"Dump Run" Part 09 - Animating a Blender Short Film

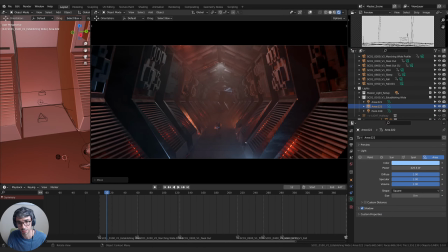66:20 Size down so it really like hits the specular and like pinpricks on things. Turn the volume down a little bit so it's not so hazy, that it suddenly blows out the shot.
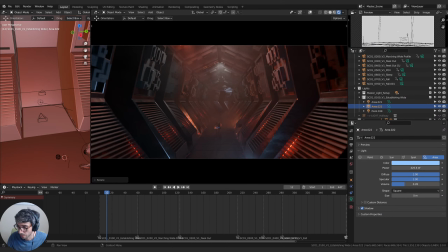66:37 Isaac asked a good question. Can you make a light ignore certain objects in Blender? Not that I know of. I think there might be functionality for it in Cycles, but not in Eevee. But generally speaking, I don't believe so. I don't think there's light layers.
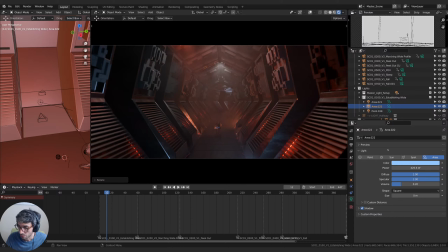66:57 Dervishari asks, can you give me any tips for using 3D objects to look good for a film? Lots of detail. That's the main thing. Using photographs as your textures can help a lot too. So trying that. We're getting spam on Twitch. Sorry, Twitch.
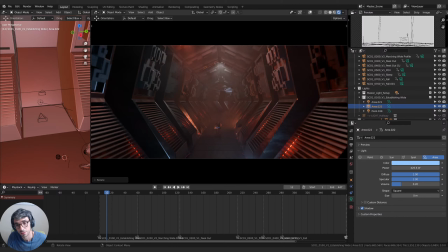That's kind of nice, like getting a bit of a blue rim.
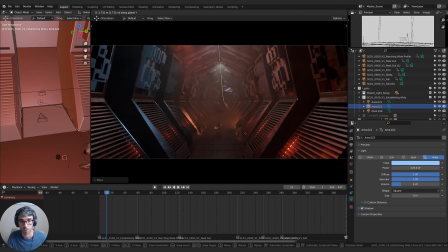It's kind of nice. Key is that we don't want to draw too much attention away from our character.
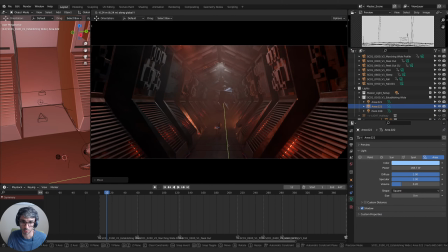67:50 And I really wanted it on the floor, if I'm honest.
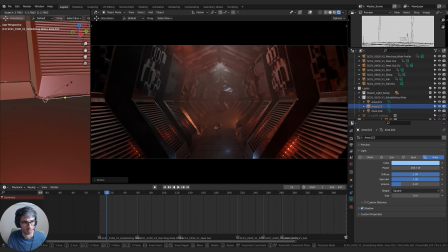Just off camera.
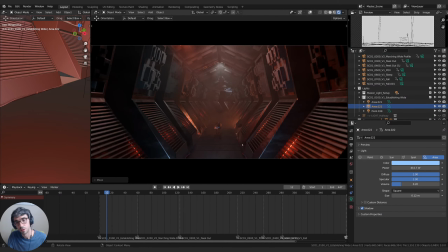It looks pretty good. You can see how it just kind of lifts the frame a bit. Now it does bear the question of, why not introducing a little bit of color into these top-down lights,
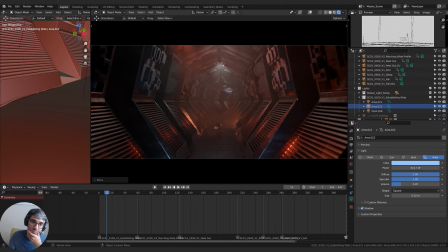68:34 which might look good, like if those have a hint of blue on them, since we've got so much orange going. And it's these first ones, I think. I can select all of them, hold down Alt, and click Color. And then I can set a color.
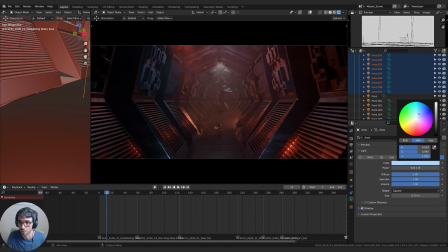68:54 Doing it for all of them? No. Hold down Alt. No, it didn't work.
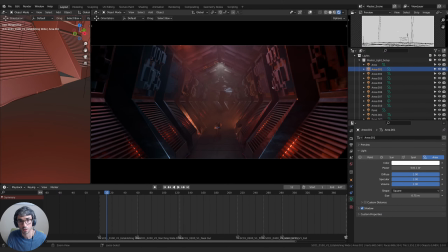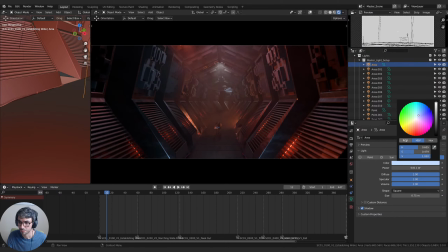Copy the hexadecimal.
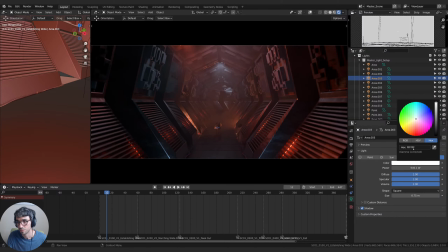I don't know.
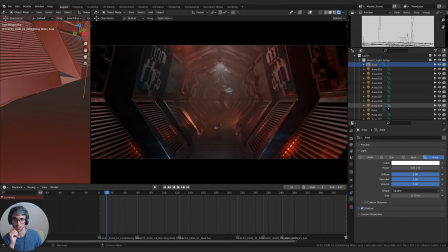69:56 I think I like white a little bit better. I'm going to introduce that color a bit more later on. Let's lift these lights up a touch. Happens.
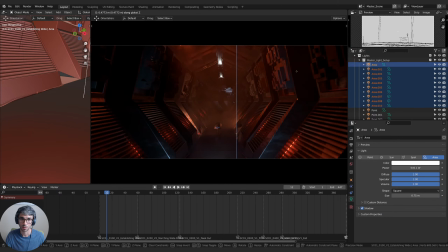Get rid of it. It really looks cool.
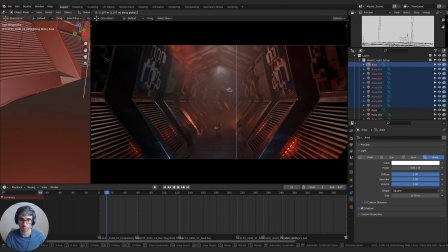70:19 Down.